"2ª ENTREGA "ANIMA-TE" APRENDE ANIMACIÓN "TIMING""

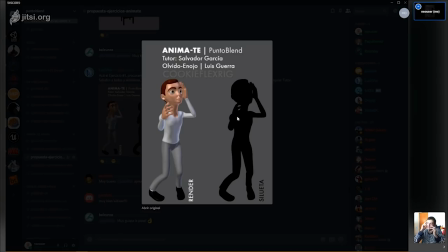[32:54]
Sí, esta otra, la que está aquí enfrente, es como yo lo hubiera puesto para esta posición, para esta toma, lo hubiera puesto tal vez un poquito más separada y un poquito girada, como para que pudiéramos ver la mano,
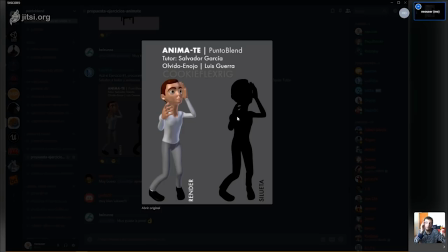[33:09]
así como así tal vez, moviéndome aquí a la cámara, así, es como chin, chin, chin, chin, chin, ¿qué pasó? ¿Qué pasó? Y que no tengan miedo tampoco, como tú decías el otro día, en girar la cámara y acomodarla para que se vea mejor tu pose, ¿no?
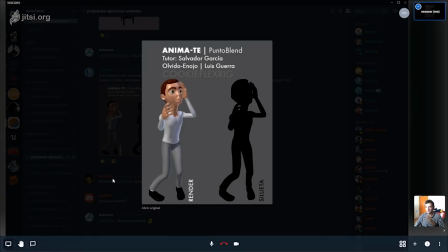[33:26]
Sí, experimentar con esas dos partes.
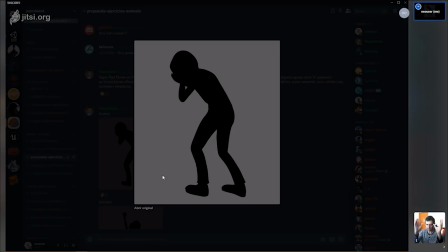[33:30]
Recordemos que esto es pensando en que la cámara va a estar como sin control del usuario, ¿no? Si es videojuegos o simplemente que es una película. Vale. Paqui Ibáñez.
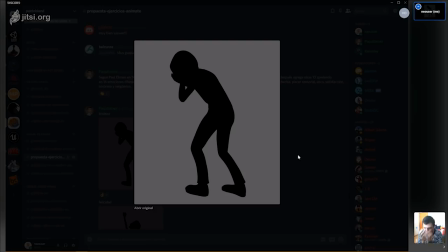[33:47]
Muy bonito. Sí, veo a alguien como llorando. Tristeza, o sea, yo creo que está muy bien, ¿no? El de Paco. Y a veces me hacen esta pregunta con este tipo de cosas y es, ¿hacia dónde está mirando este personaje? ¿Hacia el frente o hacia atrás?
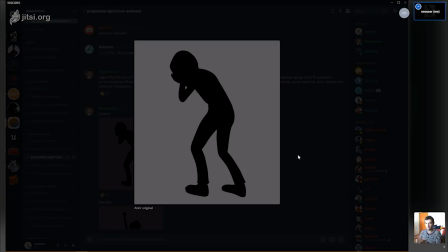[34:04]
A mí, por la pura silueta que estamos viendo, es que no está viendo a la cámara, está viendo hacia el otro lado. Sí, porque los pies Exactamente. están hacia acá. Hacia donde apuntan los pies nos indica hacia dónde está viendo.
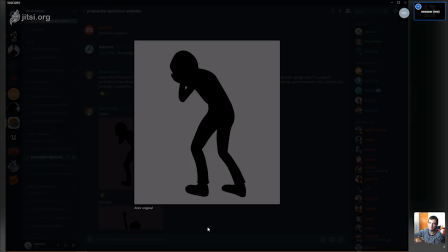[34:21]
Normalmente, a menos de que hayan destrozado al personaje, el rig, entonces quién sabe. Pero normalmente eso nos indica hacia dónde está viendo el personaje, sin necesidad de ver la cara, los colores, el sombreado, nada.
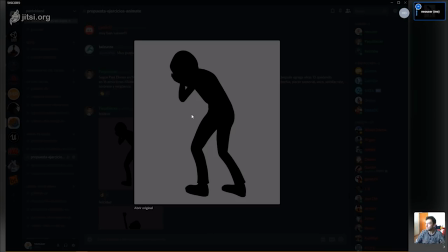[34:40]
Para esta postura, ¿hacía falta el otro brazo que se viera o se entiende bien? Se alcanza a entender, pero si reposicionamos un poquito mejor el otro brazo, sería un poquito mejor. pero sí se alcanza a leer. Me imagino que este también es Euforia,
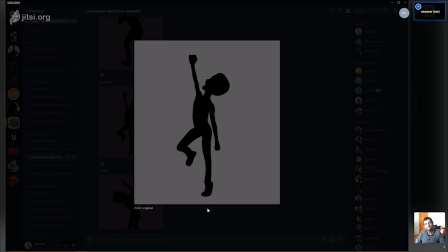[35:01]
pero me hace pensar mucho en Superman, en la pose de vuelo de Superman. Los brazos están muy, muy, muy rígidos también. Es felicidad. Él quería reflejar felicidad. Sí, sí lo puedo ver.
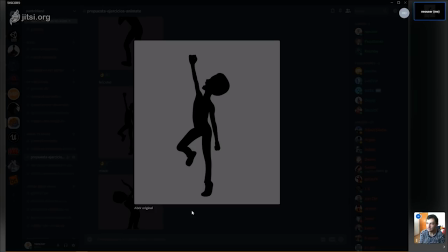[35:21]
Es alegría, euforia, se ve que es una energía positiva la que trae. Sin embargo... ¿Y este brazo rígido lo ves bien? No, ese es el que yo curvaría un poquito más. Porque están demasiado rígidos los dos, de hecho.
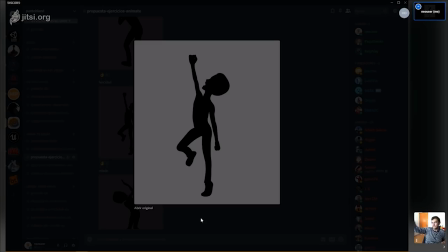[35:38]
Tal vez no así, sino tal vez así, como... tal vez hasta la mano abierta sería más cómoda. El brazo por acá podría ser otra opción, pero así es como si estuviera sosteniendo algo que le costó trabajo,
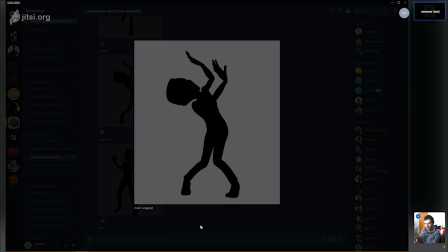[35:58]
que está orgulloso de mostrar, ¿no? Esta es como la pose de Willy Coyote, en el Coyote y el Correcaminos, cuando le va a caer algo encima.
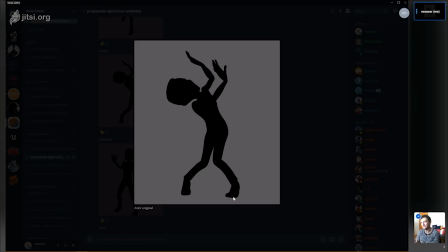[36:14]
¿A que sí? Sí, sí, y las piernas muy bien trabajadas también, ¿no? Sí, está súper dinámica esta pose. Y claro, la vista de enfrente, esta sí que lo ayuda a la silueta, ¿eh?
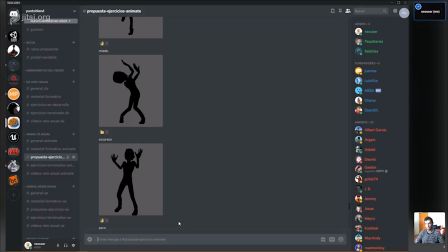[36:30]
Súper bien.
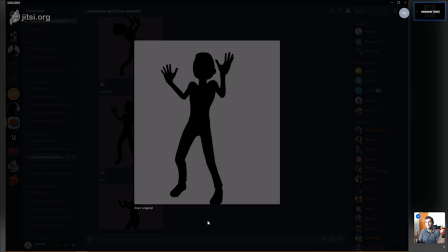[36:33]
¡Ay, mijita! Entraste de sorpresa y me asustaste. ¿A poco no? Sí, esa es directamente sorpresa. Otra mira, de... Y aquí los hombros, lo que tú decías, sí que los ha levantado. Exactamente.
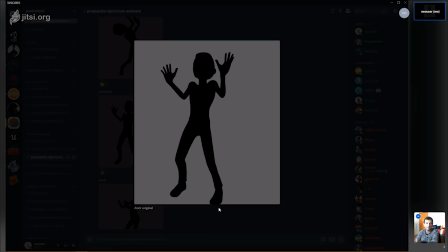[36:47]
No importa si está un poquito cortado de abajo, realmente se lee perfectamente bien. Súper bien. Esa me hace pensar a mí en rechazo. Sí, más que...